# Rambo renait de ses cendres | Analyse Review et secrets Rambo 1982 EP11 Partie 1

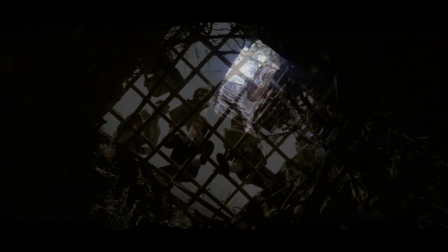[4:02]
Parce qu'en plus, de s'être fait attendre pendant cette longue traversée souterraine, elle rappelle cette vision passée sans en répéter les aspects traumatiques. Ouais, c'est subtil tout ça. Je dirais même plus, c'est profond. Eh, vous sentez tout le travail visuel de ce film?
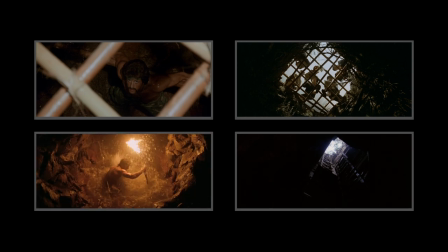[4:16]
Comment des images fortes ont été construites dans les premières scènes pour plus tard en rappeler les contours et ainsi amplifier l'émotion d'un moment clé. Comme le moment où Rambo il met le couteau sur la gorge du shérif, là, qui fait penser à... Qui faisait écho au face-à-face dans le sous-sol du commissariat, tout à fait.
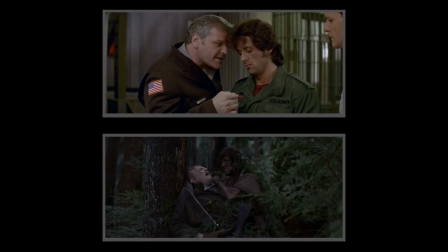[4:32]
Et qui subtilement nous faisait ressentir la permutation des rapports de force. Alors vous allez voir des échos de ce type, on va en découvrir encore quelques-uns. Et moi, j'ai un truc à vous révéler. Non mais, il y a surtout la fameuse scène que j'aimais regarder en boucle. Ouais, bah moi, j'ai surtout envie de voir la suite, là. Alors c'est maintenant le moment de l'ascension.
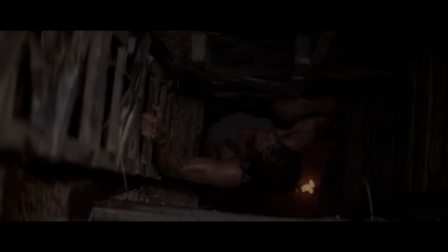[4:53]
Et là, on voit qu'il est fort. Hein. Ah oui, et il y a une bonne raison à cela. Parce que si vous regardez bien, ses pieds sont complètement dans le vide. Il fait tout à la force des bras. Mais pourquoi il ne s'aide pas avec ses panards, là? Il peut les poser sur les barreaux de l'échelle.
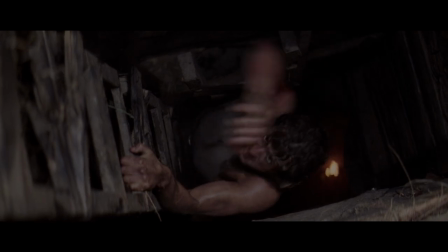[5:05]
Bah non, parce que là, Stallone, il suit les directives du réalisateur. Bah, pourquoi il lui a demandé ça? C'est con.
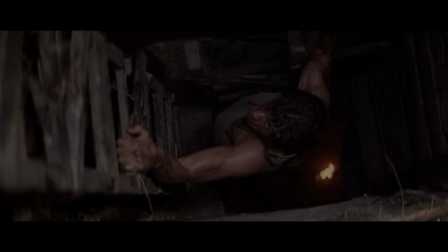[5:10]
Eh, on ne sort pas de ses pires cauchemars aussi facilement. Il faut lutter jusqu'au bout.
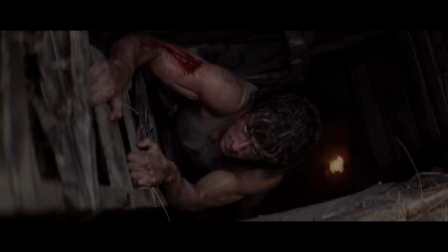[5:15]
Alors lui demander de grimper uniquement à la force des bras, eh ben, c'est un moyen comme un autre pour que s'exprime par le corps cette ultime épreuve salutaire.
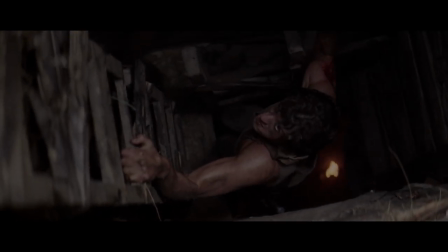[5:23]
Et écoutez la musique de Jerry Goldsmith, comme elle accompagne magnifiquement cette tension et la résout. Alors, vous voyez, grâce à toute cette mise en scène et ce jeu de résonance, on sent que cette sortie, c'est pas n'importe quelle sortie.
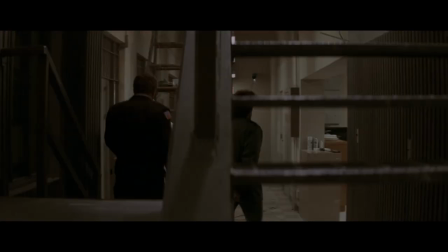[5:39]
C'est beaucoup plus fort et profond. D'autant plus que, on l'a déjà évoqué, depuis ce passage dans le sous-sol du commissariat,
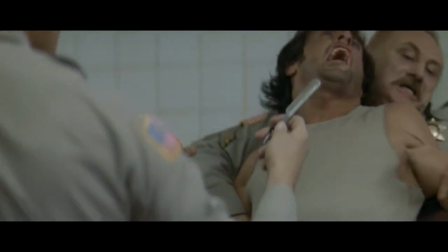[5:45]
plane cette peur de l'enfouissement, qui s'est traduit par un besoin de rechercher les hauteurs, de respirer.
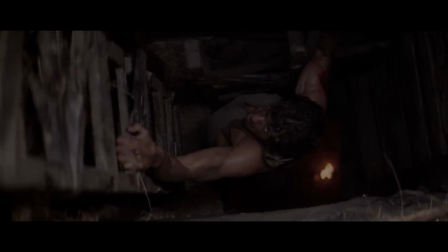[5:51]
Cette extraction est donc très chargée symboliquement. On sent qu'il vient de surpasser quelque chose de profond en lui, et que désormais, plus rien ne sera comme avant.
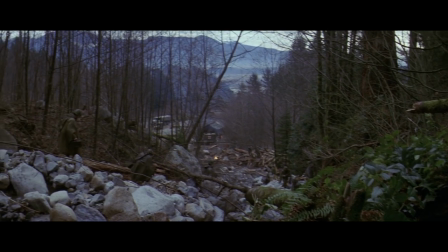[6:01]
Alors, que découvre-t-il une fois sorti? Eh bien, surprise, ni plus ni moins que le campement de la garde nationale. Oh putain, pas de chance, hein. Direct dans la gueule du loup. Ah, mais lui, il voit pas ça comme ça.
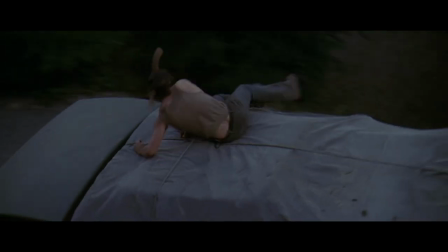[6:11]
Regarde, un convoi de camions passe, ni une ni deux, il trouve le moyen d'en subtiliser un. Et ça rappelle quoi, ça? Oh, le type qui s'enfuit avec son couteau dans le jean et qui braque une moto, tout pareil. Non mais faut faire quelque chose avec lui, c'est pas possible. Non mais là, il parle du film. Bah quel film? Il est jamais foutu de nous sortir le titre. Bah si, c'est le film que vous êtes en train de voir. Ah oui?
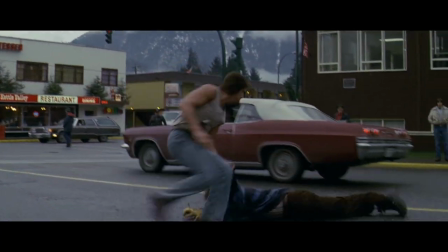[6:33]
Eh oui, il y a comme un effet de miroir avec le début du film, quand Rambo s'évade du commissariat.
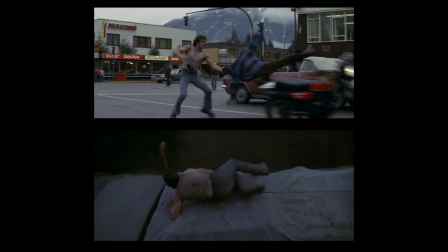[6:37]
Dans les deux cas, il subtilise un moyen de transport. Sauf qu'ici, il attaque par le ciel, tel un rapace qui s'abat sur sa proie, et qu'il s'agit non pas d'une innocente moto d'un civil,
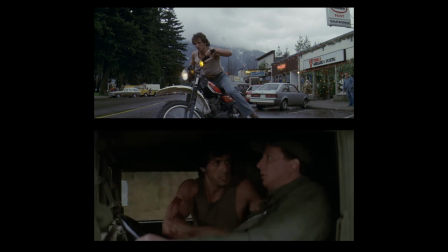[6:46]
mais d'un camion de l'armée qui plus est chargé d'équipements plutôt dissuasifs. M60, c'est quoi ça? Bah des mitrailleuses. Des mitrailleuses? Oula.
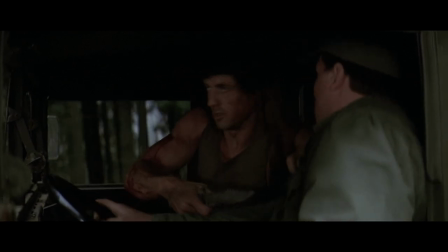[6:57]
Alors Rambo, on le sait, ne cherche pas à multiplier les victimes, alors il se contente d'éjecter le conducteur.
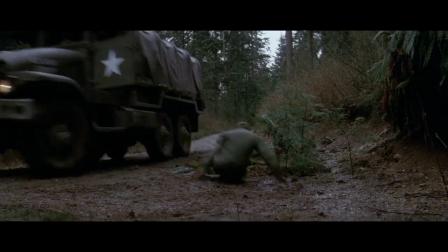[7:04]
Oula vache, t'as vu ça la chute? Ah oui, comment il se fracasse la tête par terre là, franchement, à chaque fois que je revois la séquence, j'ai mal pour lui.
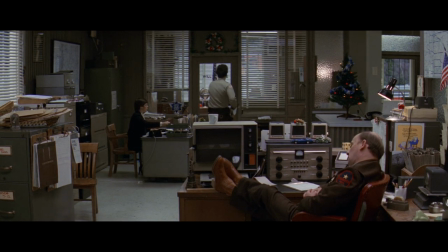[7:15]
Alors, la nouvelle que Rambo est toujours vivant ne tarde pas à arriver aux oreilles de Teasel. Et voilà encore un bel exemple de ce que j'aime dans le film, sa simplicité de mise en scène.
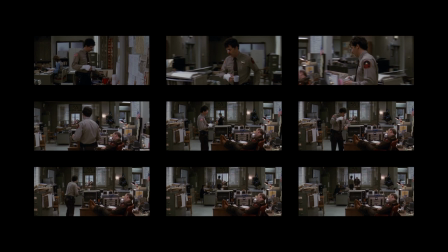[7:26]
Oui, un seul et unique plan avec un léger mouvement de caméra, c'est tout.
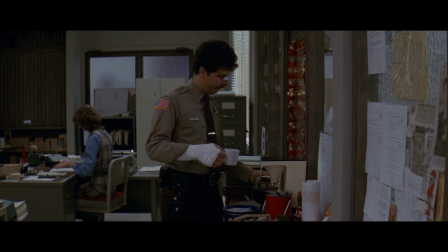[7:30]
On commence avec un des agents qui se sert un café, histoire de montrer que tout est revenu dans la tranquillité du quotidien.
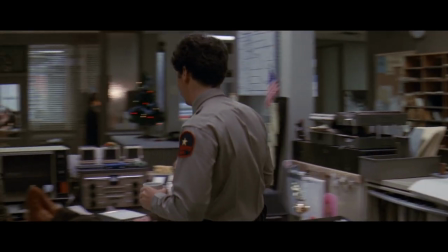[7:37]
Une voix qui émane de la radio l'interpelle. Il se déplace, la caméra pivote sur elle-même pour le suivre, et à partir de ce moment-là, elle ne bougera plus.
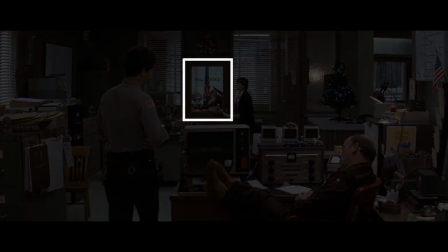[7:45]
Remarquez qu'une porte est dorénavant en plein milieu de l'image, celle du bureau du shérif.
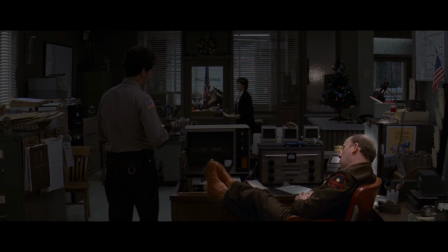[7:50]
Alors là, on découvre un autre policier, et celui-ci roupille. Décidément, on est vraiment revenu dans un quotidien très très calme par ici.
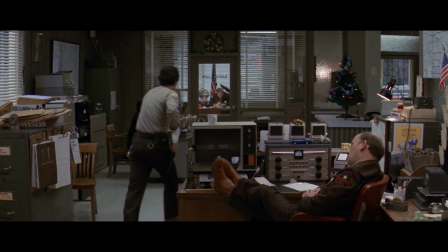[8:01]
Ça y est, notre buveur de café entend la nouvelle. Alors il se précipite vers quoi?
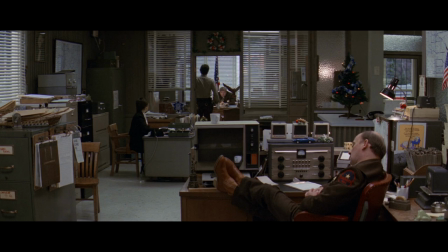[8:05]
Vers la fameuse porte du bureau de Teasel qui avait été soigneusement placée juste au centre, créant ainsi un cadre dans l'image.
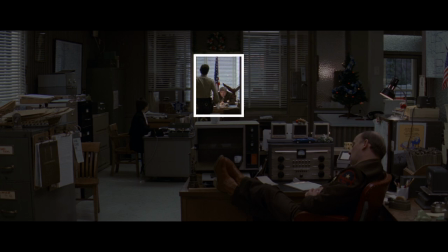[8:12]
Cadre dans lequel notre œil s'engouffre pour apercevoir la silhouette de Teasel, s'élever lentement dans un silence évocateur lorsque l'agent lui annonce que Rambo court toujours.
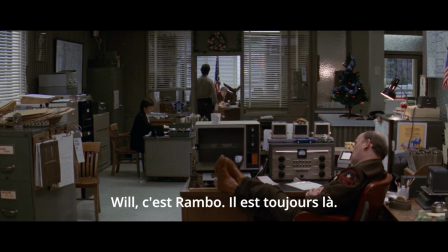[8:23] It's Rambo. He's still around.
Appréciez comment l'immobilité du plan, le calme environnant de la pièce avec cet homme qui ronfle, cette femme qui continue son travail, crée un effet de contraste avec la réaction de Teasel et en fait ressortir sa gravité. Et libre à nous d'imaginer le fond de sa pensée. Et en tant que spectateur, c'est ce que je trouve gratifiant dans cette mise en scène, cette façon de stimuler notre imagination.
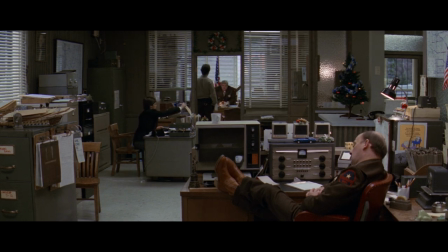[8:48]
Exactement, si on perçoit toute la gravité de Teasel, pour autant la distance que la caméra prend vis-à-vis du personnage fait que tout n'est pas dévoilé, simplement suggéré.
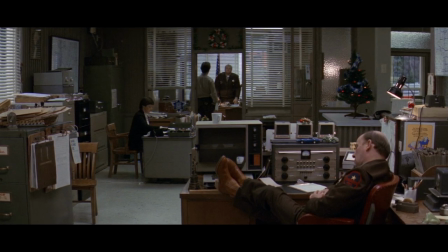[8:57]
Et notre cerveau de spectateur fait le reste du travail pour imaginer ce qui peut bien passer par la tête du shérif à ce moment précis.
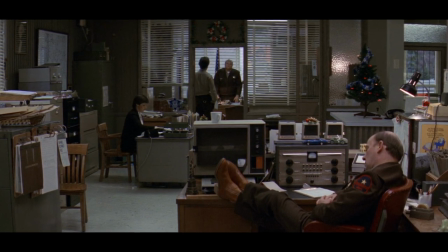[9:04]
Du genre, cette fois-ci, Rambo est pour moi. Ou alors, faut-il que je me prépare au pire? J'ai peur des représailles?
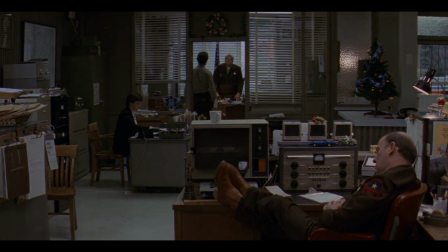[9:10]
Pour ma ville? Pour moi? Une infinité de nuances qui changera de l'imagination d'un spectateur à un autre. Ou chez soi-même, au gré des multiples visionnages. Ah bah oui, avec la cassette V2000.
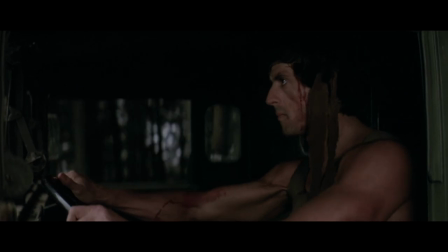[9:20]
Bref, reprenons. Donc Rambo, qui était il y a quelques minutes perdu sous terre, se retrouve maintenant au volant d'un camion de l'armée rempli de mitrailleuses.
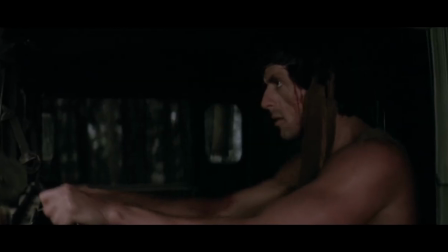[9:28]
Mais qu'est-ce qu'il va en faire? Alors lui, il a sa petite idée, ça c'est clair. Hein. Il a l'air même très déterminé.
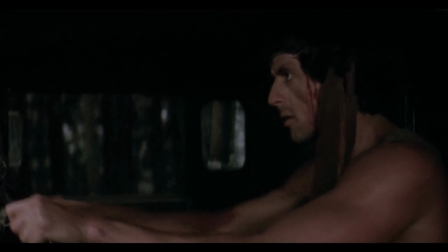[9:34]
Mais nous, spectateurs, bah, pour l'instant, on n'en sait rien. Ah mais si, moi j'ai un indice. Attends.
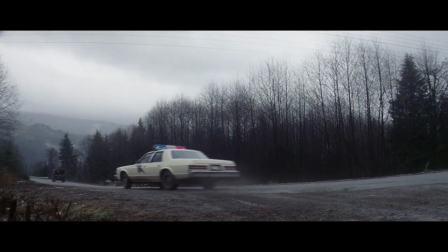[9:39]
D'abord, on a droit à une scène où il est pris en chasse par une voiture de police. Exactement comme au début, lorsqu'il prenait la fuite du commissariat.
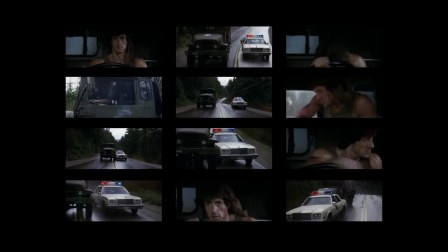[9:44]
Et là, avec le camion, je pense qu'il a l'avantage. Exactement, ça va faire toute la différence. Et tu vas voir, ça pose les bases de la fameuse scène que je regardais en boucle.